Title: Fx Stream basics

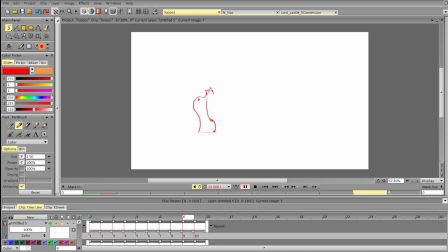1554s
And here we go. We can refine that, work a bit on the design and make it in the proper loop. But overall, this is a very fast way of working with loops. Don't know how long it took.
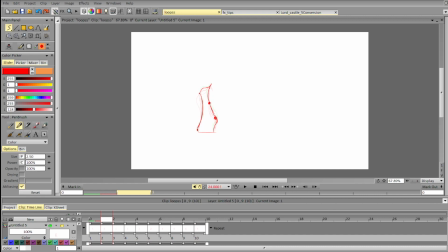1572s
It's like half an hour now, less than that. Like 30 minutes, 20 minutes, I don't know.
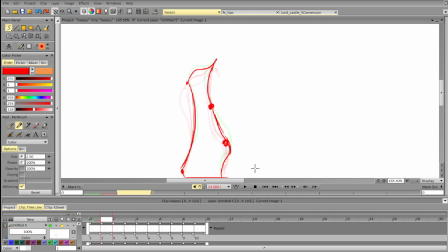1579s
So yeah, it's a very good way to iterate on the motion and find ways to quickly work it out.
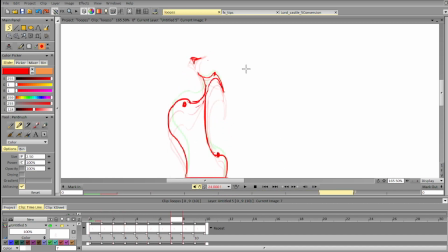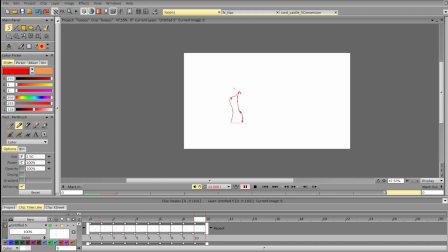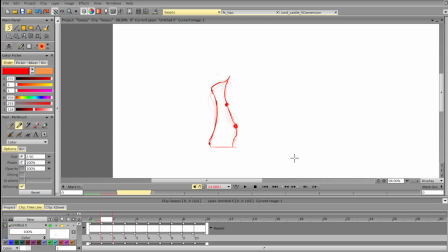1626s
Can notice some fast changes here, so we should put it slightly lower. Yeah, and that should work.
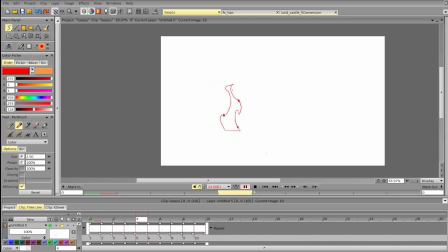Bye bye, bye bye, Chess.
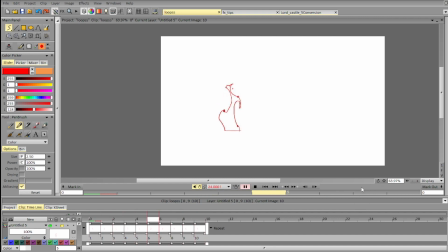1654s
Yeah, try it out. I'm sure you'll get some nice results.
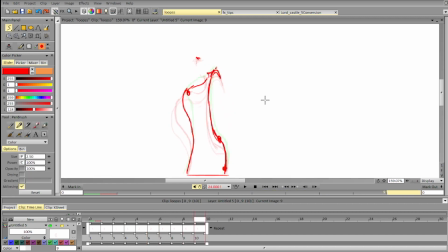1661s
Okay, add some particles here. Just refining it a bit. See, it goes to the left and then back to the right, to the right, to the left.
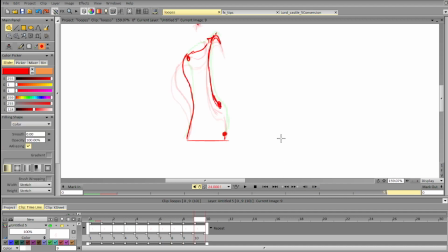1680s
To change it here to get a smooth transition.
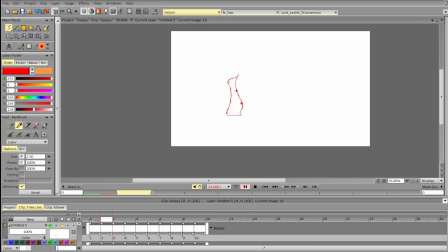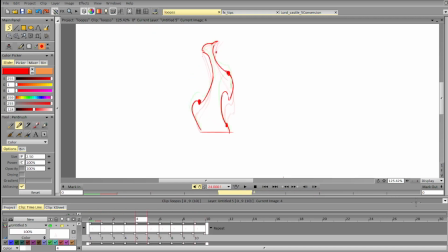1715s
Now let's see where we add a bit more mass. We can start accelerating to the left here to make it more gradual
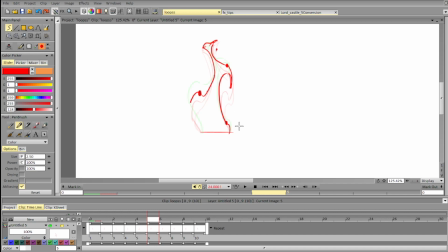1731s
and checking the in-betweens. Right now they're a bit messy. Slowing down when we go to the left, accelerating a bit.
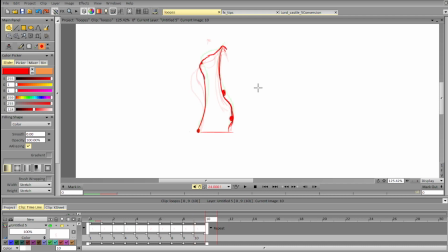1750s
Again, paying attention to the in-betweens. Right here, it's not a good job of in-betweening. It should be over here.
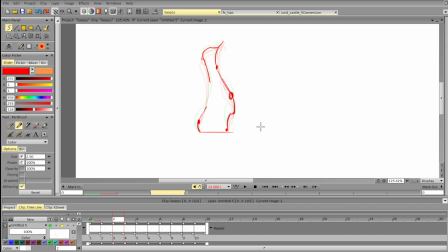1767s
And here we need to slow down because this one and this one are very close to each other. We need to slow down and then we can change directions.